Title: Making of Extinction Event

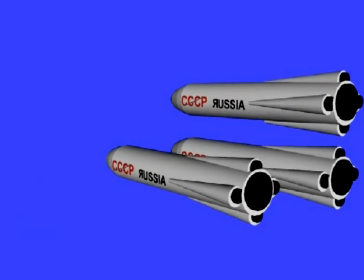8:27 The rockets were drawn in 3D animation software and made to move. The flames came from a propane torch, multiplied up and moved to keep pace with the rocket.
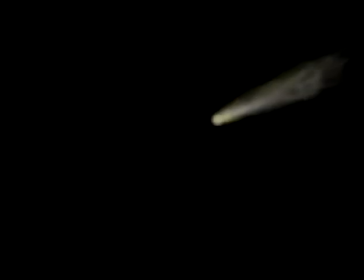8:38 Add a Photoshop comet and some stars and put it together. To make it a bit more convincing, we needed several shots in technical locations, but few were available.
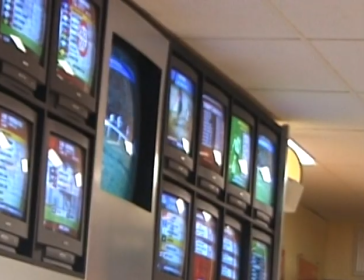8:52 Here the actor spoke in front of a blue screen, and put over a shot taken through a bookie's window and thrown out of focus, we got.
I think we're going to make it.
We did get to shoot inside Jodrell Bank Observatory,
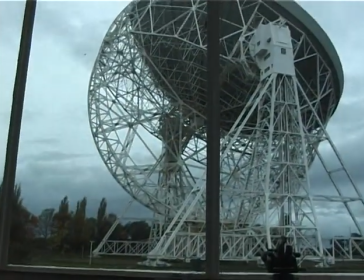9:04 and I wanted to include this pan from the telescope to the control desk, but it was too slow and in the wrong direction.
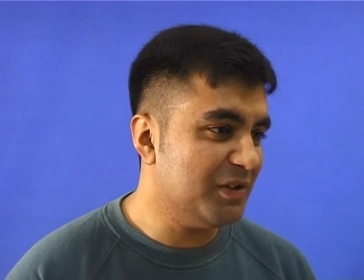9:10 So, now the actor. It's not working.
Make him move to match the background and.
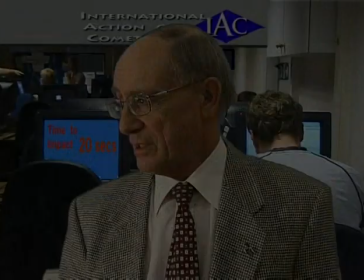9:18 Blast! It's not working. Look! We're moving!
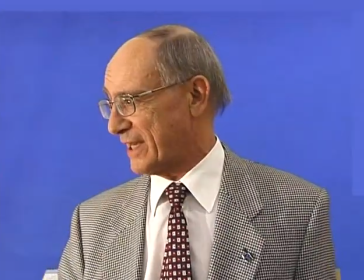9:23 We're saved!
The actor, We're saved! the local college,
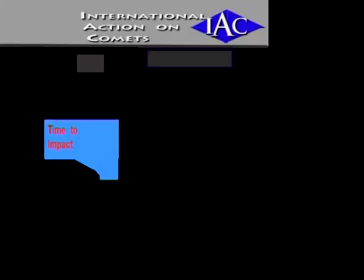9:34 something new for the screen, and a sign to cover the untidy decor. Add a flashing message to give a new background scene.
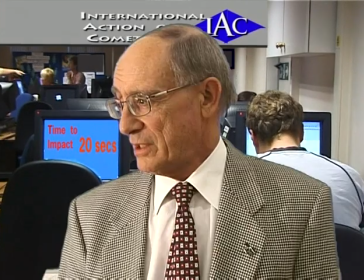9:44 And finally, insert the actor.
Look! We're moving!
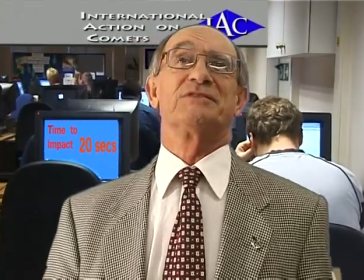9:50 We're saved!
This is the public library.
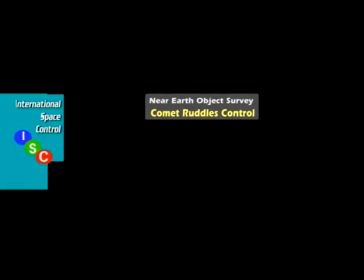9:54 Tweak the colours, brightness and contrast, and add a few signs, add some flashes.
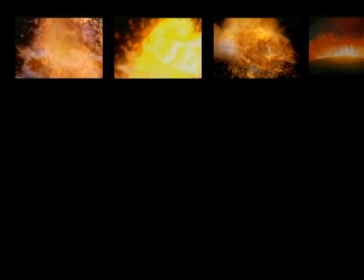10:00 Next, add some sound to give.
T-minus 30 seconds.
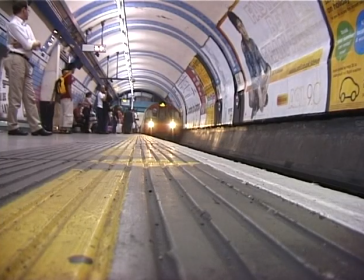10:05 The crowds had started to arrive, but it needed more pace, so the picture was split into two with a mat.
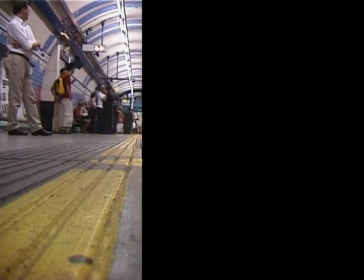10:11 The left half ran at normal speed, and the right 10 times faster.
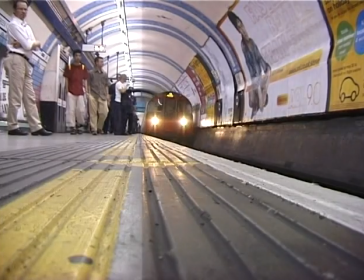10:16 Together they gave...
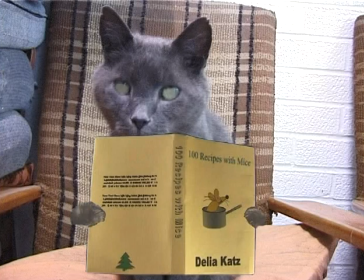10:22 The real star was Sidney the cat, who clearly based his performance on Gromit the dog.
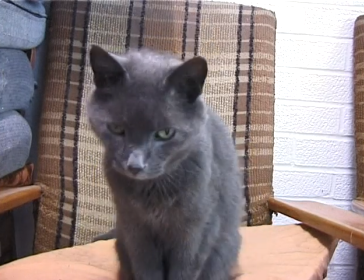10:27 He was made to read by waving a crisp back and forth.
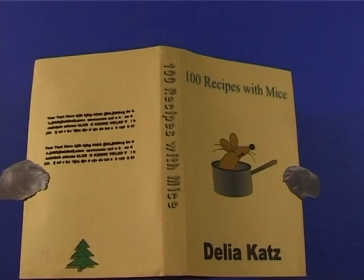10:31 His paws were cut from a photograph and stuck to the edges of the book, and when put onto the cat gave...
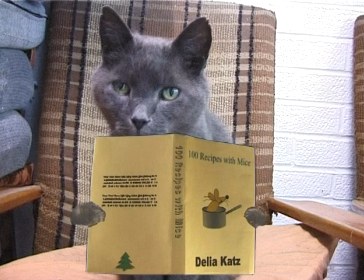10:38 To make his eyes roll, a still frame was exported into a morphing program.
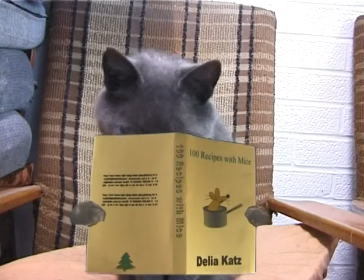10:43 A mask for just the eye sockets, then allowed the rolling eyeballs to be inserted.
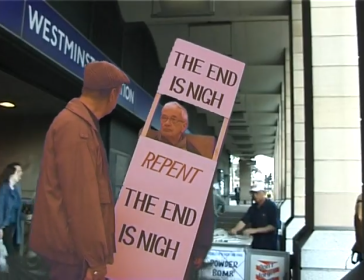10:52 You're right this time, mate. Really nice.
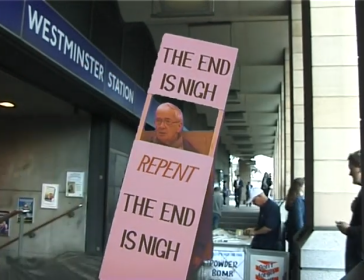10:55 We couldn't film in either Westminster or Whitehall, especially with someone wearing a police flak jacket.
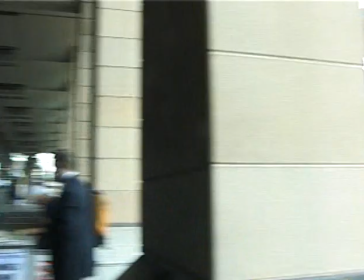11:01 So Westminster Station was shot by itself.
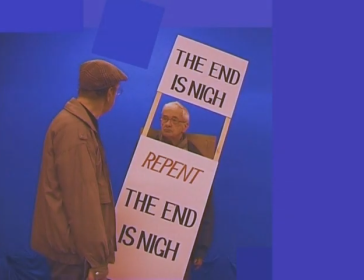11:05 The actors performed their roles, plenty of colour correction was applied, and the two combined.
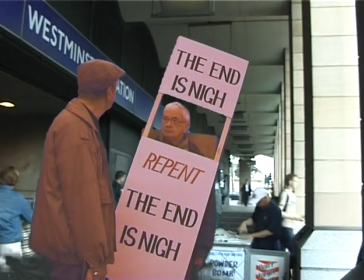11:13 You're right this time, mate. Really nice. What do you know about it, mate?
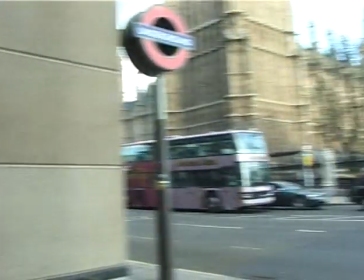11:18 I'm the one who...
The same method was used for Whitehall.
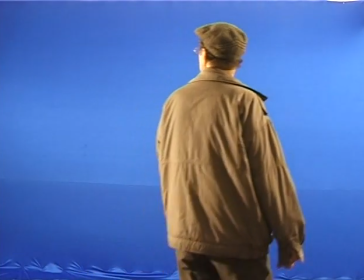11:22 This is the background, this the actor, now with his speed adjusted, and together we got...
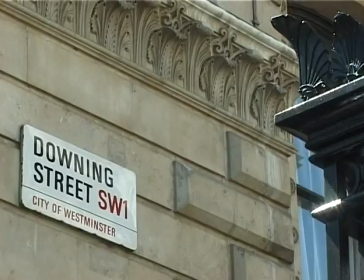11:29 And again.
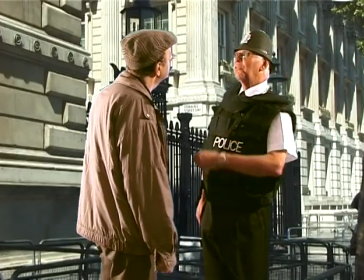11:35 Filming outside of Downing Street would have been especially tricky, so...
Where do you think you're going, sunshine?
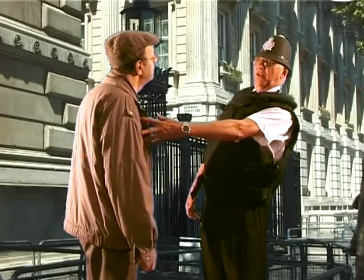11:44 Where do you think you're going, sunshine? You can't come in here, there's a crisis on.
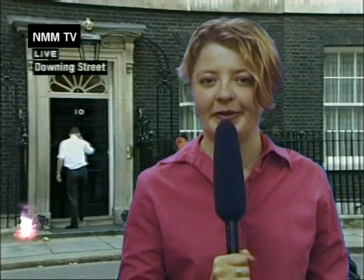11:50 The Prime Minister and all the... Through the gates for our reporter.
It started with the background suitably cleaned up.
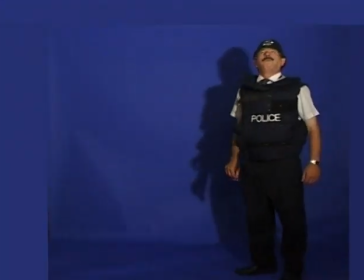11:56 This is the background policeman, made a little fatter. Next, the professor, cleaned up, and we have...
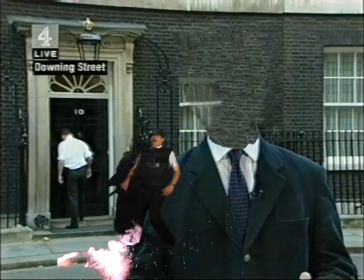12:07 Had a few meteorites. Shoot the reporter, and put them all together to give... preparations.
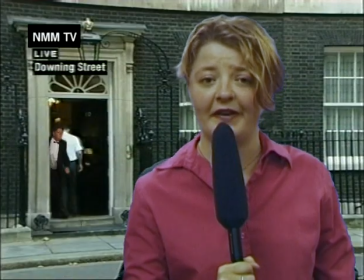12:15 And meanwhile, there are very many very large hot rocks starting to fall.
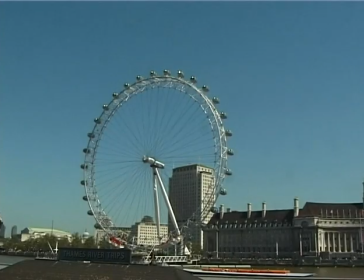12:21 The London Eye sequence started with a straight shot, lasting for several minutes. It was speeded up about 500 times to give... But you'll notice that the boats and cars are also speeded up.